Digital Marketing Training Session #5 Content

Hey everyone, Steve here from Learn Online Video, and today I've got 10 handheld camera moves for you using nothing but a smartphone.
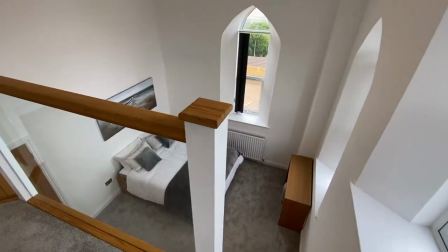(8:28)
Camera moves that will instantly give your footage that high-end premium look and make any property stand out. But with that out of the way, let's jump straight into this tutorial with camera move number 1.
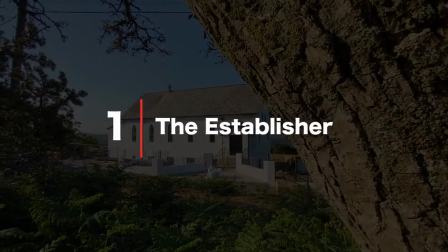(8:39)
The establisher. Okay, camera move number 1 is the establishing shot.
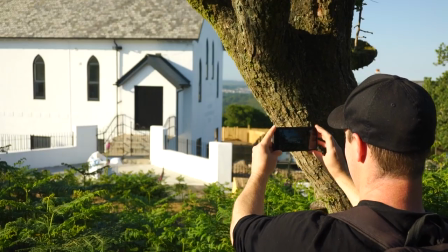(8:44)
Really important, this one, as it instantly sets the scene. Find some foreground, frame your shot, and then reveal it.
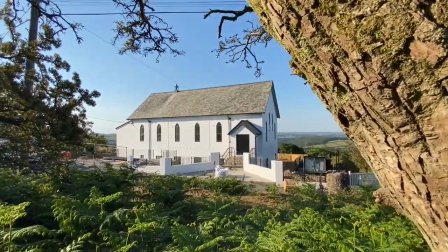(8:50)
I went for a slider shot with this one, but an up movement or crane shot works just as well.
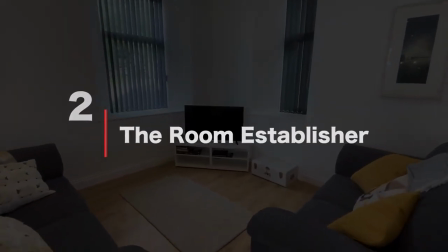(8:57)
Okay, next up is the room establisher. Super easy, this one. Frame your shot, walk forwards.
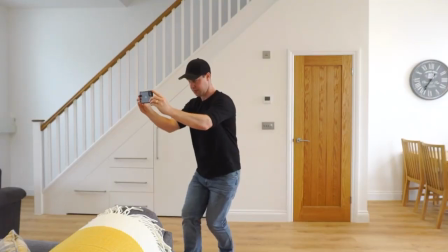(9:03)
Move at a nice consistent pace and then slow your footage down by 50%.
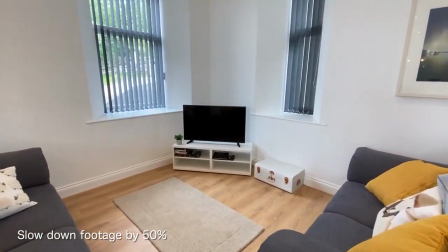(9:08)
This creates super smooth movements, perfect for any room. Okay, the tilt down, push forward.
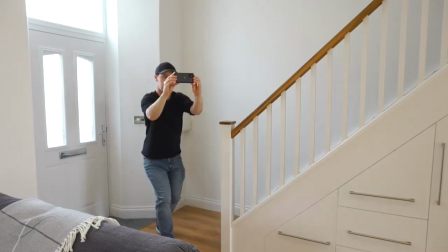(9:14)
A little bit more advanced, this one. Start with your camera pointing up and tilt down whilst walking forwards.
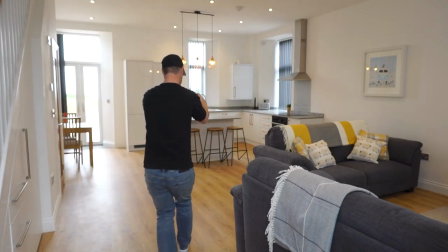(9:21)
Also, remember, with all of these camera movements, try to adhere to the ninja walk technique.
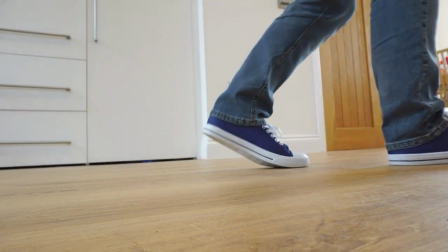(9:26)
Heel toe, knees slightly bent. This will ensure nice, smooth movements.
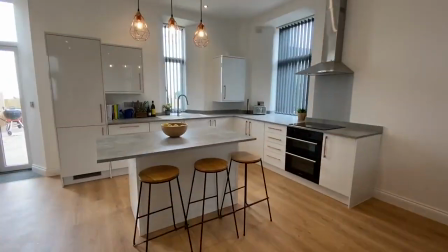(9:32)
If any of these shots feel a little long, you can always add a speed ramp.
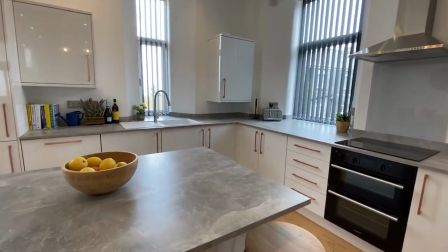(9:36)
This really grabs your audience's attention and increases the production value of your videos.
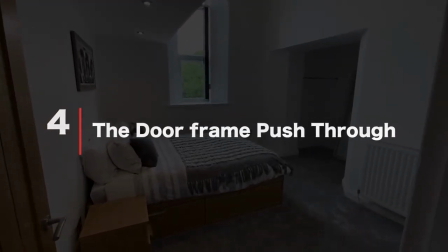(9:41)
Okay, number 4, the door frame push through. This is an absolute classic and works in any property.
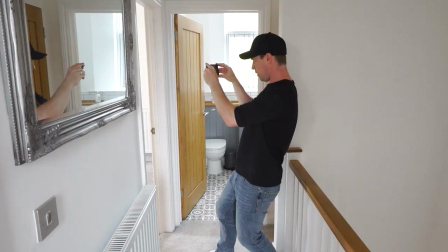(9:48)
Simply push your camera through a door frame and into a room. No need to walk with this shot, simply lean in using your upper body and extend your arms.
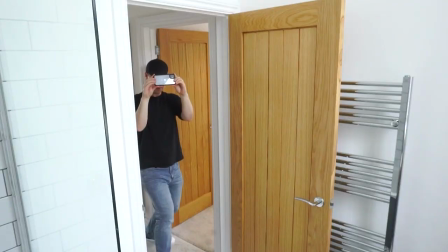(9:56)
This shot is perfect if you just want a quick shot of each room. Also, you can take this shot to the next level by tilting down whilst leaning forwards.
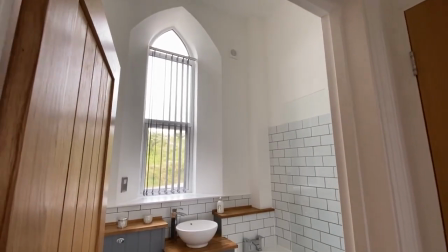(10:04)
This shot works great in tight spaces because it allows you to see more of the room.
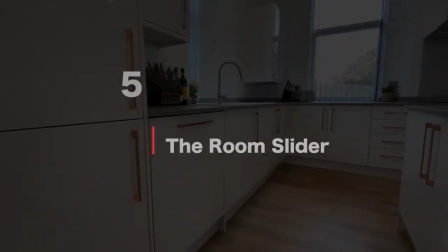(10:11)
The room slider. Don't worry, you don't need a slider with this one, but we are going to replicate that slider look.
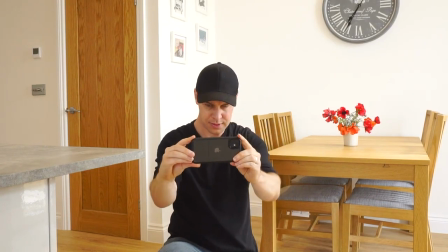(10:19)
Frame your shot. This works best at waist height in kitchen areas, and move your camera horizontally as smoothly as you can.
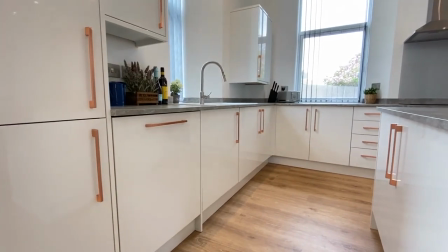(10:27)
This shot can really help give your footage that premium feel, as it's something usually associated with film and television.
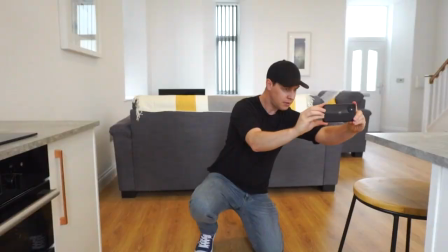(10:33)
Use foreground with this shot to help accentuate your movement.
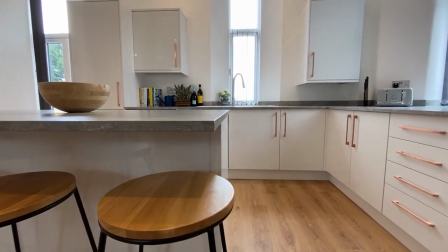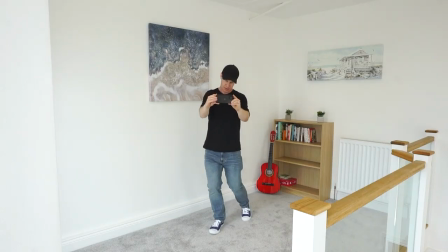(10:42)
Bonus tip, make it up. Take this shot here, for example. In order to do this room justice, I felt I needed to include the mezzanine level,
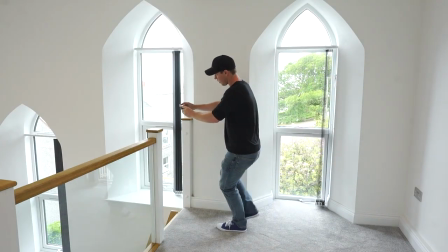(10:50)
the huge windows letting in all this natural light, and show off the sleeping area all in one shot.
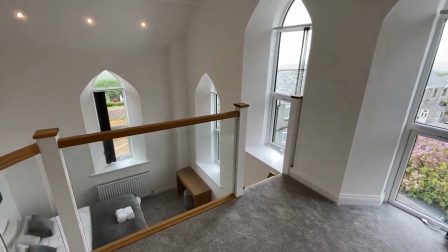(10:56)
So I just made it up. I'm not really sure what this maneuver is. Push forward, pan, reveal, crane.
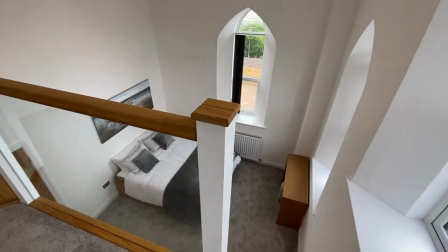(11:02)
The point is, you might just need to make it up, experiment with tricky rooms, and see what works best.
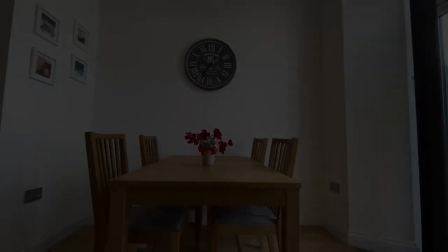(11:08)
The pullback reveal. Okay, we're getting a little bit more creative now, but this is about as far as you want to push it when it comes to property tour videos.
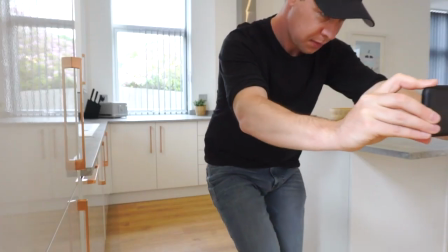(11:16)
Frame your focal point, tilt down whilst walking backwards, keeping nice and steady.
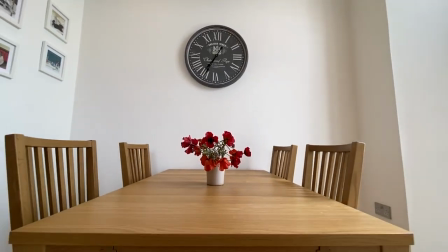(11:22)
Use this shot to help reveal different areas in the property and create a bit more intrigue in your shots.
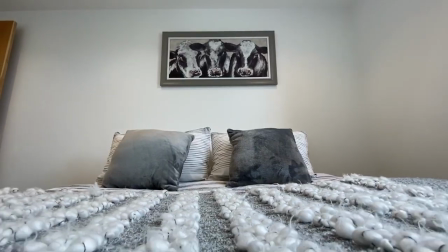(11:28)
Again, you don't need to walk with this shot, try just using your arms to create the movement. The tilt down crane.
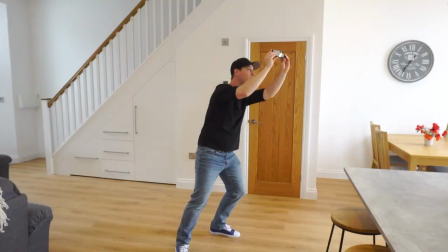(11:35)
A bit more advanced this one, but it's worth learning. We're tilting, we're leaning, we're sliding,
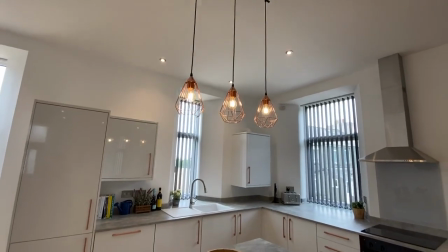(11:39)
we're combining multiple camera movements to create a shot that isn't seen often and can really add to the production value of your video.
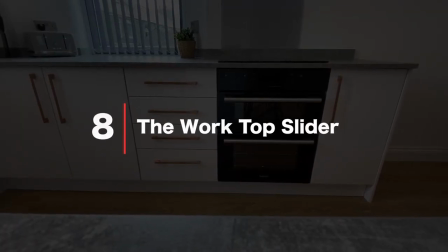(11:48)
The worktop slider. Most properties will have a worktop, and if it's got an island, even better.
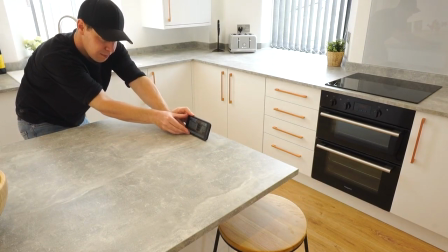(11:54)
Take advantage of this by using that worktop as a way of stabilizing your footage.
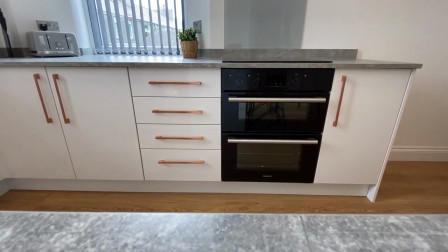(11:59)
Simply slide your camera along the surface and create super smooth shots that are a perfect way to show off any features in the kitchen.
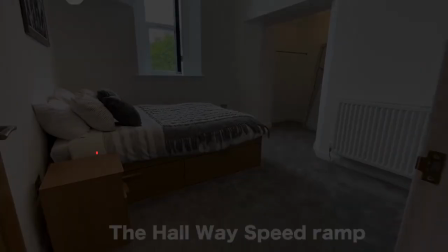(12:07)
The hallway speed ramp. We deliberately want to shoot a long shot for this, and it's important to keep the camera as steady as possible throughout.
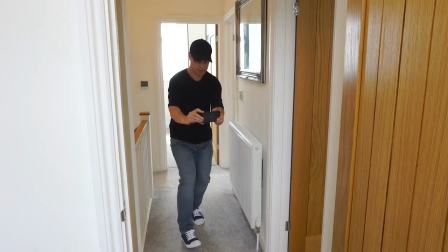(12:16)
We're going to push forward down the hallway and then turn into one of the rooms.
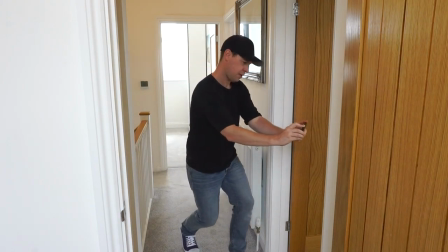(12:20)
Keep your movement smooth and consistent.